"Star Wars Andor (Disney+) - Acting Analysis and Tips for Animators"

still in his anger and that's something I want to point out just because usually when we think about bigger energy or what's what I see commonly with students is that there's more movement with especially arms there's a lot of flailing around you know the w poses or doing that and blah blah blah but when a character gets really angry and they're like ah don't do this you think about how that character will tense up and actually not move so there's a lot of sharp movement which i'll show you later in the head little accents and a little you know little sharp like energy bolts and the muscles and the facial and in the head accents but it's all like you have to listen to me it's more like listen to me that's a very intense thing so again think about a contrast of it doesn't always have to be big to be intense and menacing sometimes it's just the stiffness and the intensity in the eyes and the muscles that can show the same thing and I love for him the contrast of no no this is good for you listen to me and then as you can see later he kind of loosens up again so let's get to that quick moves here let
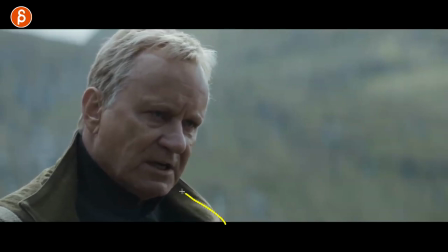me go back again look at the head the facial shapes there's a lot of tension there but within all of this right so this again onion skinning on and let's go back look at that look at how contained he is within that line but you can tell he is there's some intensity in
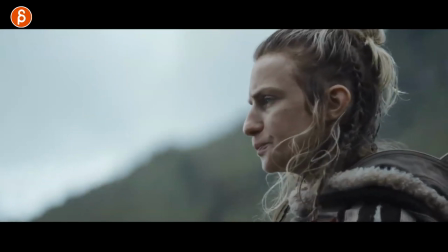there but he doesn't have to flare around a lot and then you know finally she realizes all right maybe you're right and you can see this here
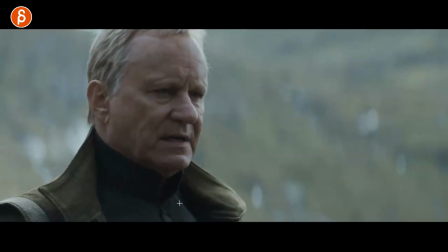he realizes okay he you know quote-unquote won and he loosens up you can see how he's a bit looser straighter not in more tense but
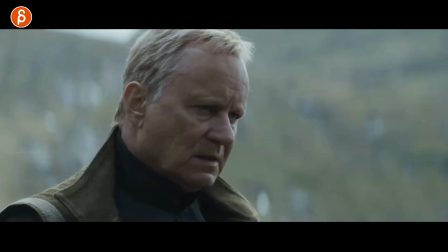the intensity was in the lean and now he loosens up again that little inquisitive lean again i want to hear you say yes i
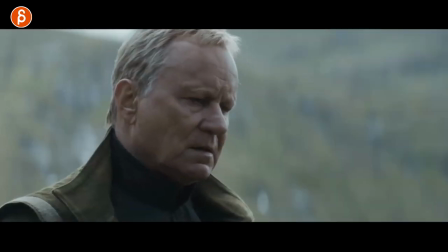understand blah blah blah and she does she relents and you got again that relaxation of okay it's going to be okay so think about that next time you have
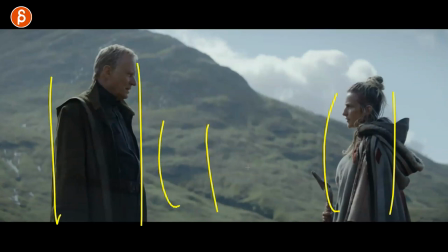two characters where they might start like this right they might end up really close and does one character move all the time and the other character not or vice versa what does that mean how does that feel so again explore contrast in your characters in terms of what is the body language telling
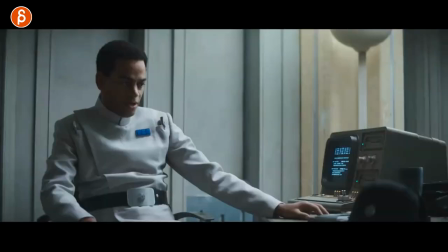you in terms of the actual pose but also the movement within the scene Now, speaking of staging, I love this here as he is reprimanding all of these.
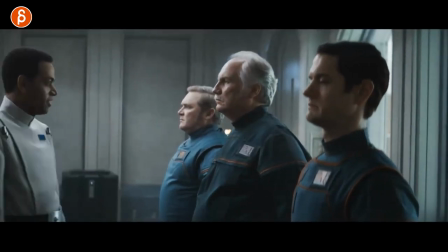You can see that's the setup here. There are three here listening, and that is the environment.
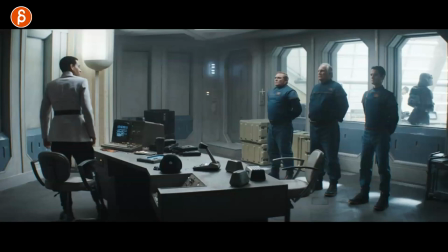And I like this in terms of setup where, again, it's contrast where you have people standing and one character sitting.
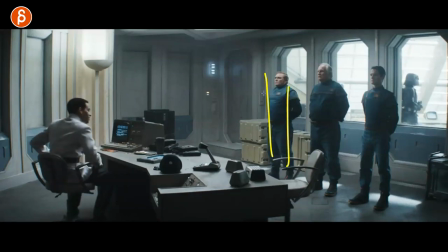So if you're doing a lip sync assignment and you don't want to just do a character that just stands and flows their arms around, has a W pose, as I always say.
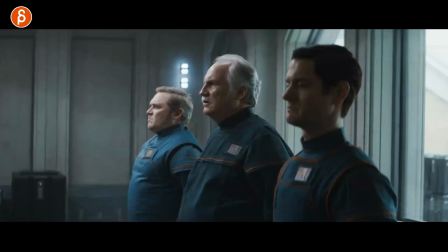Consider this type of thing here. And I like that. He protests, but I wasn't even part of it.
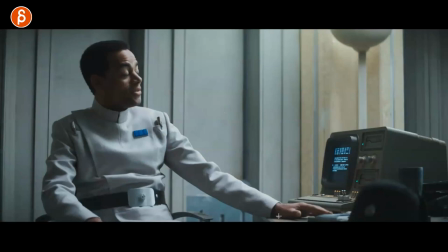I like that it's not a big gesture right there in his arm. it's more like a little bit of a precisely yes that's what i meant and then you can go from something where a character is sitting with a nice asymmetrical pose into all right and you got to turn with the chair
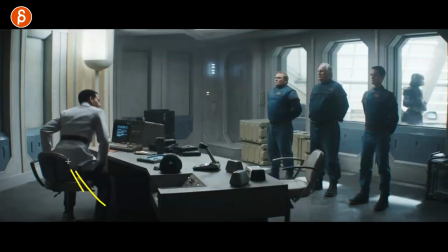and the standing up so within that lip sync you can still add some body mechanics to show off weight right you can show up a couple steps and
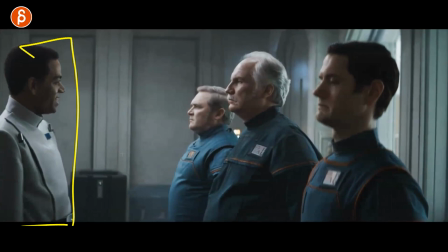a walk then you can go back to the more common waist up lip sync you know staging that you see in on demo reels and
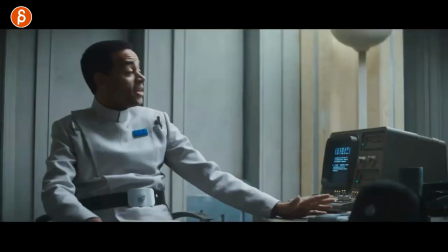in shots so it doesn't always have to be everything like this you can do a shot where you might start like this sitting just to establish where we are where where are the characters and what's the environment then you cut to a close-up or like mid like that and then you can
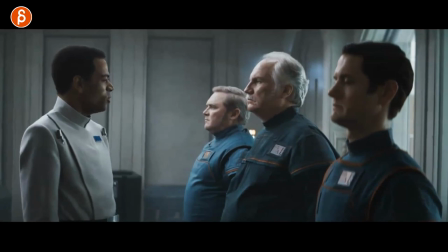have him get up show some body mechanics and then get closer to this also just quick just because it's in there and it's funny
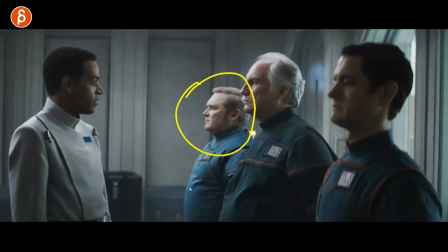he he told him to not say anything look at this guy he still wants to say something ready and
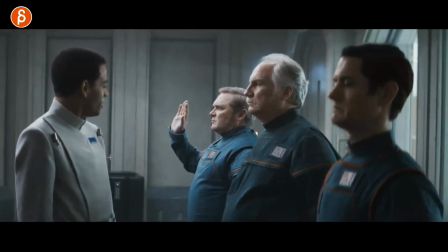and he goes seriously and i love the contrast of him luring that arm and this goes to me just straight back into timing look at how let's go back here look at how he the body's tensing up he's getting ready still tense here the speed of this the preciseness also nicely framed here
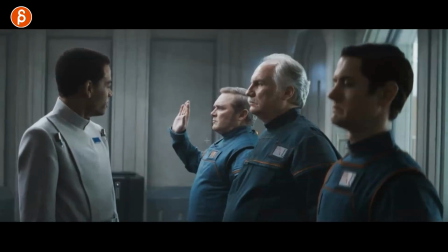you got no tangents except maybe here and then you can see the contrast of oh i can't say anything look at his face and look at the timing of the arm going down see that you see that little relaxation of oh okay i guess not but he's still slightly upset there he curses his lips there so again timing is everything the contrast between the first
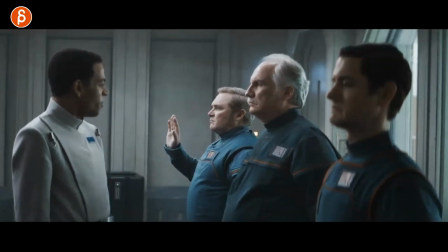race and then the drop going down so i put that in there as well just
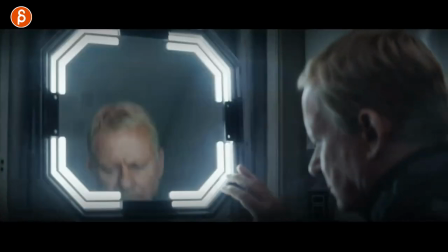because it's part of that sequence and because we are on episode four you know i had to
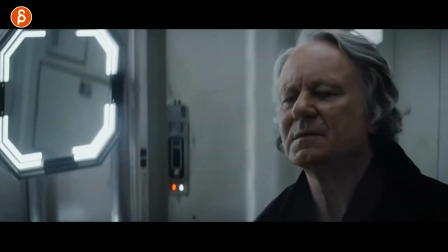include this scene here so this is what
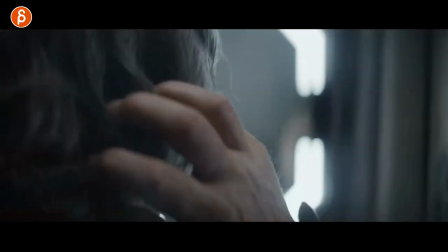it looks like usually he puts on all the stuff here and the wig and just quick i thought this was kind of interesting because we have
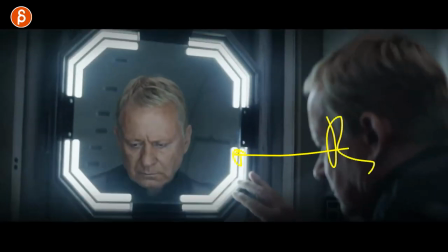here it's right to left and through all of this
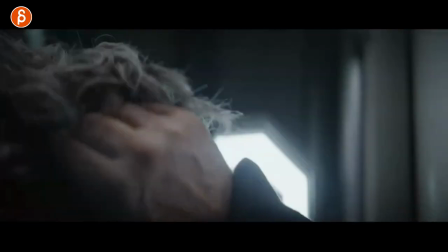it's the right to left but i found it interesting that we're crossing the line here and as
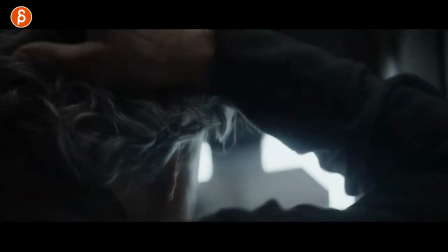he puts on the wig it's left to right it's like you know it's interesting to me it's almost like he puts on the wig so he turns into a different character and that's why we're crossing the line here it's a different character where this is what i am when i'm doing you know
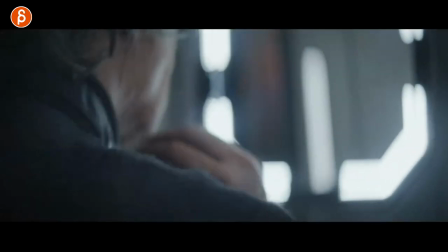my rebellious stuff and this is when i'm pretending to be part of the elite it would have been interesting to actually keep all of this in like that
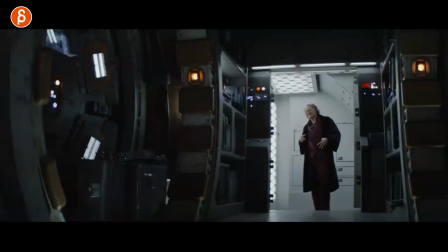doing his pretending we're still like this but i also want to show you this i love that he's practicing his pretending
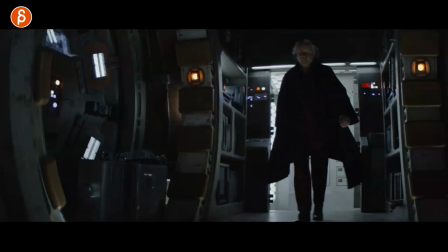happy stuff and then he goes ah whatever i need back to his grumpy walk and that that could have been interesting to almost cross the
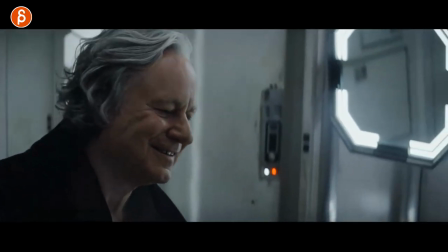line and do this he does all of this and then when he cut back to that one we're back to this crossing the line again why because he
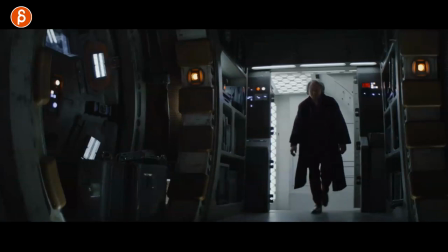goes back to his old character just as a want to throw that out there in terms of camera camera language but this is a classic thing and I love this and this gives you as an animator such an opportunity to go from one character right and clearly pretending and overacting on purpose to
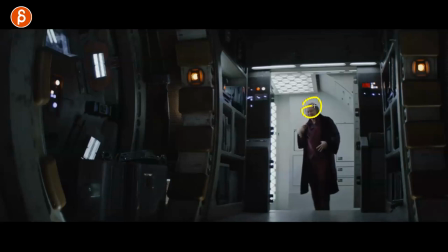then go into that but showing that transition between this not just facially and posture in arms but then also back into like a hunched over walk and just you know the weight of the his decisions on him i thought it was a really cool classic scene in this episode we wanted to show
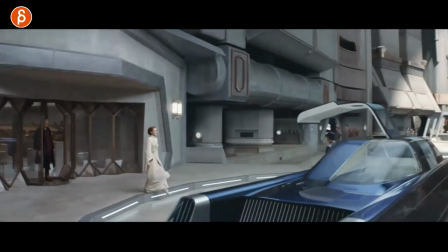that so as you go with her she is spoiler also pretending you know and what i like here is you know if you watch myself i like
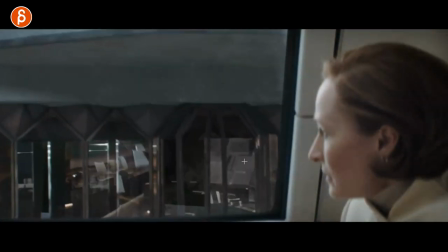props and costumes i like this after all of this the tension of pretending and talking to him look at what she does and this is tricky
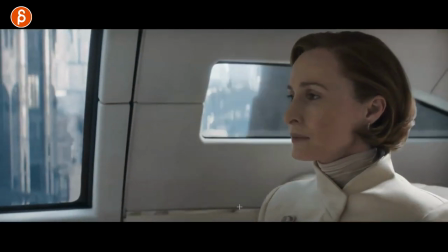i know with rigs you don't always have controls for all of this but it's like that aspect of this was tense I need some air, and you can see her even at the end,
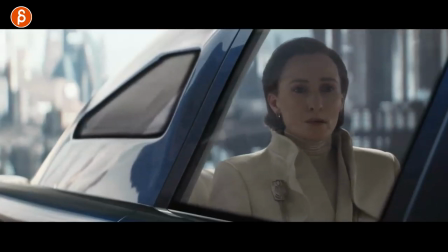she does a bit of a But this could be used again as a subtle thing when you have a costume thing,
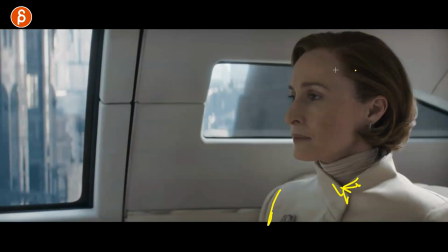you know Whatever controls you have could be something on sleeves could be on the collar here Maybe you have a hat or something How could you use that to show something where
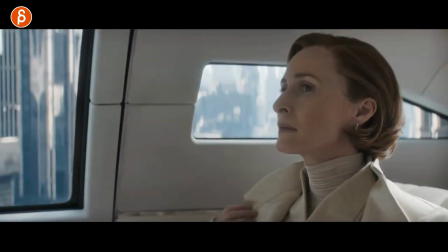the character needs room?
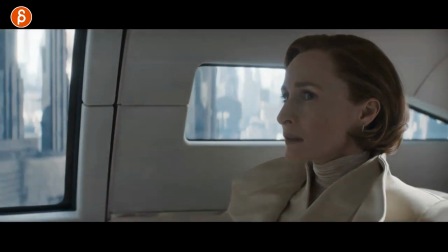They need space, they need air, they need to breathe, it was tense, they need to relax All that stuff could be used with a subtle tweak with the costume, right?
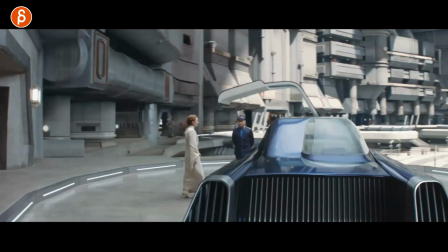It doesn't have to be crazy could be something adjusting with an opening maybe a belt or adjusting or whatever you have so if you do have a rig that
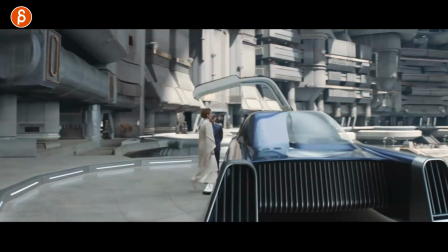has controls in terms of costumes think of that in terms of how could i use that to show something more in terms of character
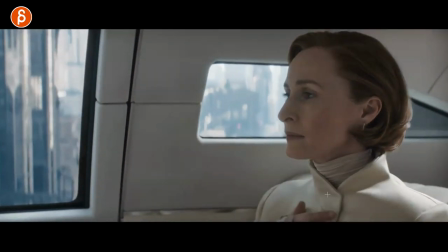or maybe it's from open to close because they're getting into a specific situation where they need to be a bit more
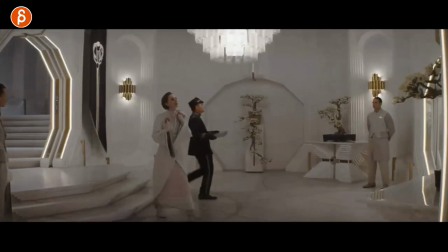proper and so on speaking of which i also want to show you this here as she gets home and this is something that you can use generally all right so we got
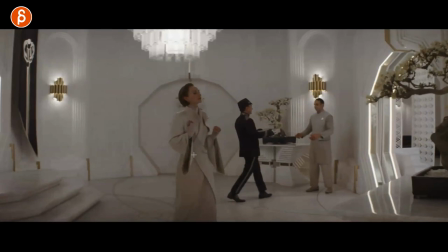she doesn't really trust this person within you know know episode four we kind of know that they can't really be trusted she is skeptical of the people around them so
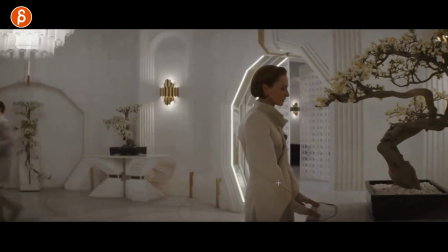as she puts things back watch her head here she waits well that'll look back just in case no one can see me but
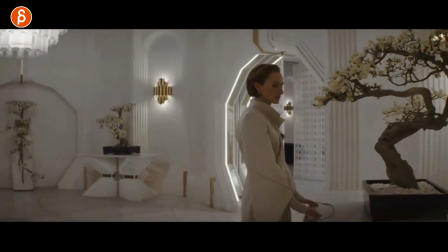what i want to talk about is this like she is she gives herself some time she has to adjust
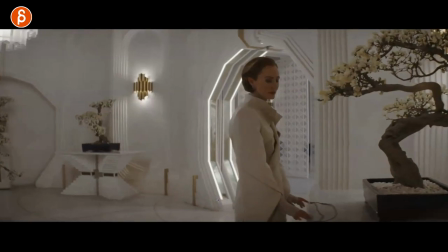things she's checking because she knows she has to go into an environment that she does not like.
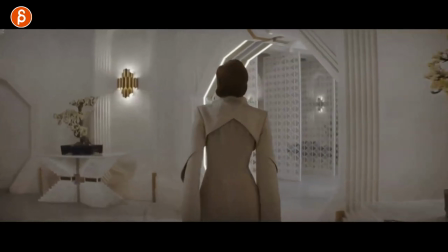So it's that, okay, let's go.